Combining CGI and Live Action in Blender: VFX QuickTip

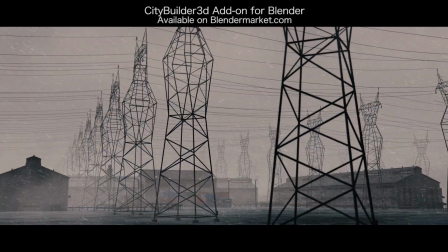[0:00]
What's up guys, it's Brad from Light Architect here. Today I just have a short and simple visual effects tip for you on integrating your CGI with your live action shot.
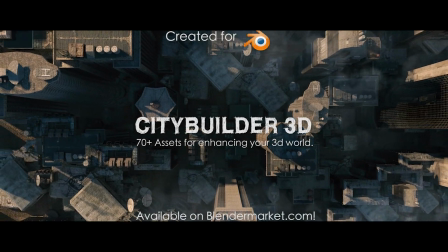[0:08]
So recently I've been working on this sort of industrial style flyover shot where I've added these pipes
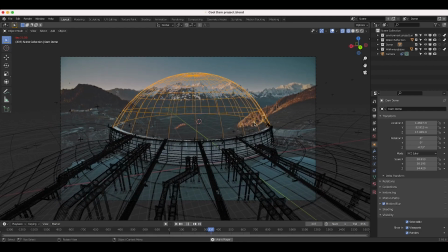[0:13]
and you know this dome kind of extending this dam in this live action shot here.
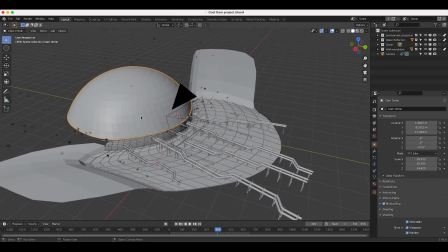[0:18]
And it's sort of a work in progress right now, but my plan once I've created the general CG elements that I want to add to the scene is to
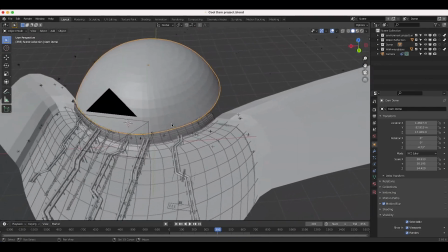[0:25]
fracture and destroy this dome here. utilizing our chaos destruction tools with lots of small scale debris and stuff like that.
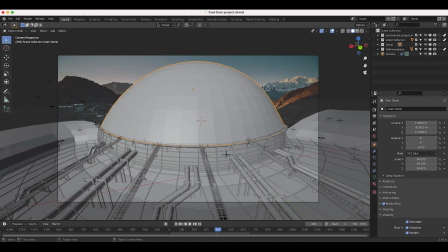[0:32]
But in the process, I learned a few things and I thought I'd just share this one tip with you guys. So as you can see here, the scene setup is pretty simple right now.
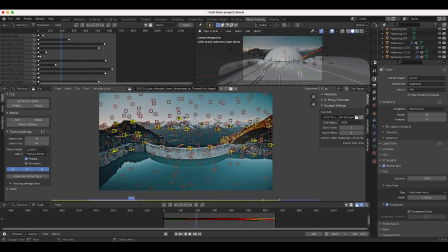[0:39]
I've 3D tracked our live action footage in our motion tracking tab here. And then I've just, you know, recreated the geometry of the scene.
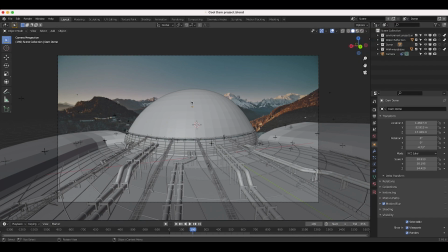[0:45]
I have a few different view layers here. I have one for the dome. I have one for the pipes and walkways here. And then I have some environment projection as well as a plane here for the reflection of our various assets in the water here.
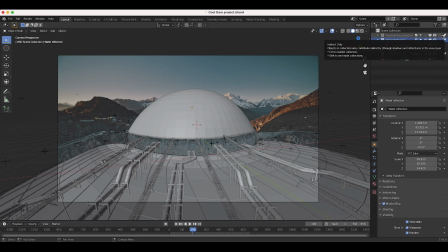[1:01]
So I'm going to be going through this scene in detail once I finish it on this channel, as well as going through a tutorial on how to fracture and destroy the dam once I do that process as well,
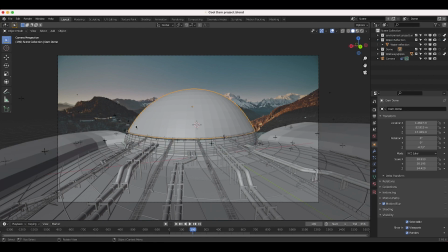[1:09]
assuming it's a result that we all like. But in the process of this, I learned a few things specifically in lining up our CG with our live action shot.
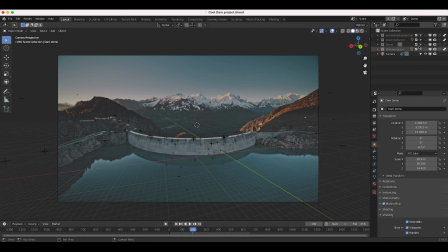[1:17]
So as you can see here, if I disable some of our collections here, I'll just disable everything except our dome collection.
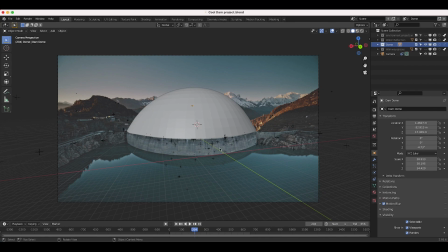[1:23]
One of the trickiest parts of the shot was just lining up the geometry to be integrated into the live action shot. So as you can see here, the dome here that I want to add to the live action shot to destroy is not just being overlaid on top of our footage as something new,
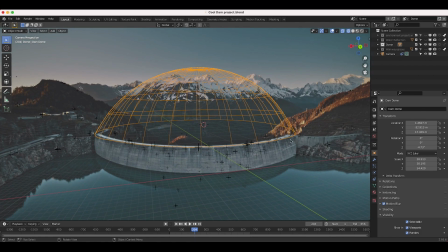[1:36]
but it's actually supposed to be sort of an extension to the dam that's already here. So one of the trickiest parts of creating the shot was actually lining up the geometry here. And you can see that the geometry is not lining up perfectly.
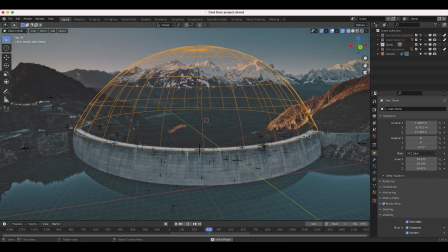[1:49]
It's pretty close, but some of the edges over here are definitely not lining up with the edges of the dam in our live action shot.
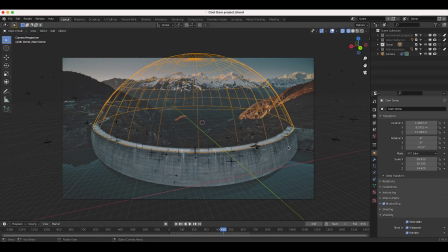[1:57]
And of course, if you want to be really precise with it, you can definitely spend some more time and line it up. One of the things that I found to be pretty useful is under motion tracking, you can actually select the points that you want to create a mesh from.
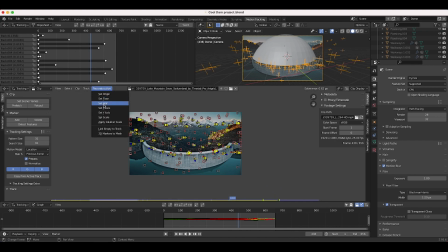[2:09]
And then you can go to reconstruction here and then add 3D markers to mesh.
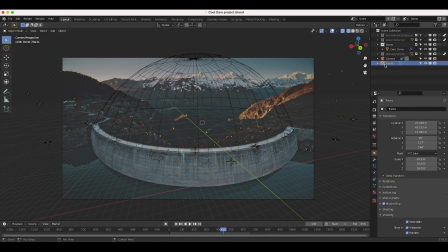[2:13]
And as you can see here, if I go back to layout mode, we have a new mesh here that contains mesh data for all the points in our 3D track. So that can be helpful in reconstructing the real world environment inside of the computer as you can sort of connect these points and make planes and, you know, use that data accordingly.
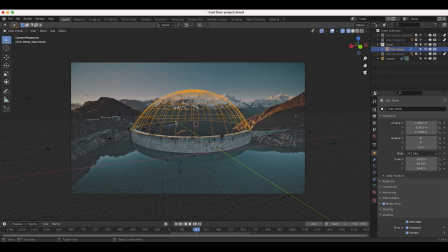[2:28]
But one of the things that I found to be super helpful in integrating this with live action, whether or not your geometry lines up perfectly, is actually sort of hiding the seams where the CG element lines up with the original live action element.
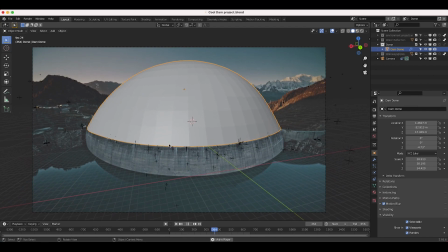[2:41]
So I'll show you what I mean here. As you can see, this is the original dome that I've added. It's just a very basic concrete texture.
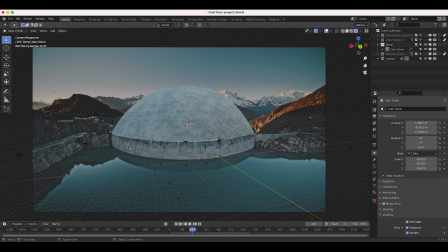[2:46]
And of course, you can, you know, reproject the actual texture of the live action shot here on the dome itself. So you can definitely do that as well. But I wanted to use a slightly different material and this one is all procedural as well. So I wanted to experiment around with that. But one of the key elements that I added here to blend this all together was this walkways and pipes collection.
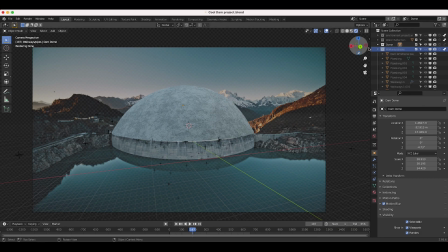[3:05]
I've taken some walkways and pipes from our City Builder 3D add-on for Blender and I've just overlaid it on top of our live action shot here and specifically i started out with the walkways and pipes along the seam of our dam here so you can see that it's just kind of hiding
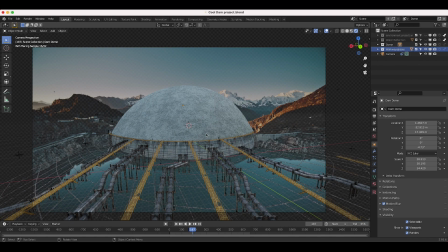[3:20]
where the cg dome and the actual live action dam here are connecting so i've just used these platforms here and i'll go a little bit further here into the
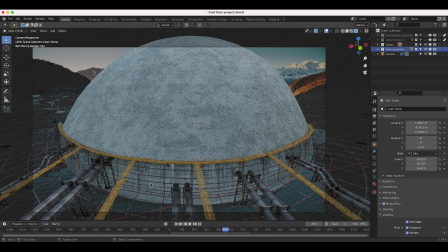[3:29]
shot i'm just using these platforms here to just hide where the live action concrete stops and then the cg concrete begins and also as you can see here there's some kind of water stains on the live action shot. So it kind of makes sense that there's some kind of seam here as far as the logic of the environment.
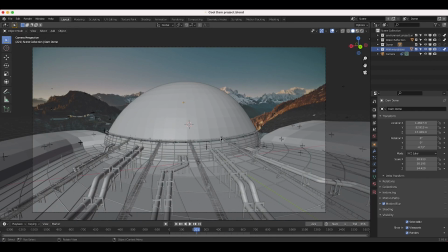[3:46]
So anyways, I've added those walkways to hide that seam there. And then of course, I've separated our different elements into their own separate view layers so that in the compositor, I could have a lot more control. All right, guys. So I'll show you in the compositor just to give you a better idea of what I'm talking about here. So here we are in the compositing tab.
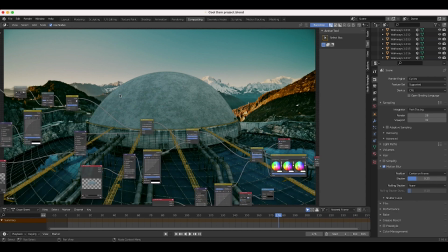[4:02]
This is my final composite so far. And obviously I have a few things to work on here.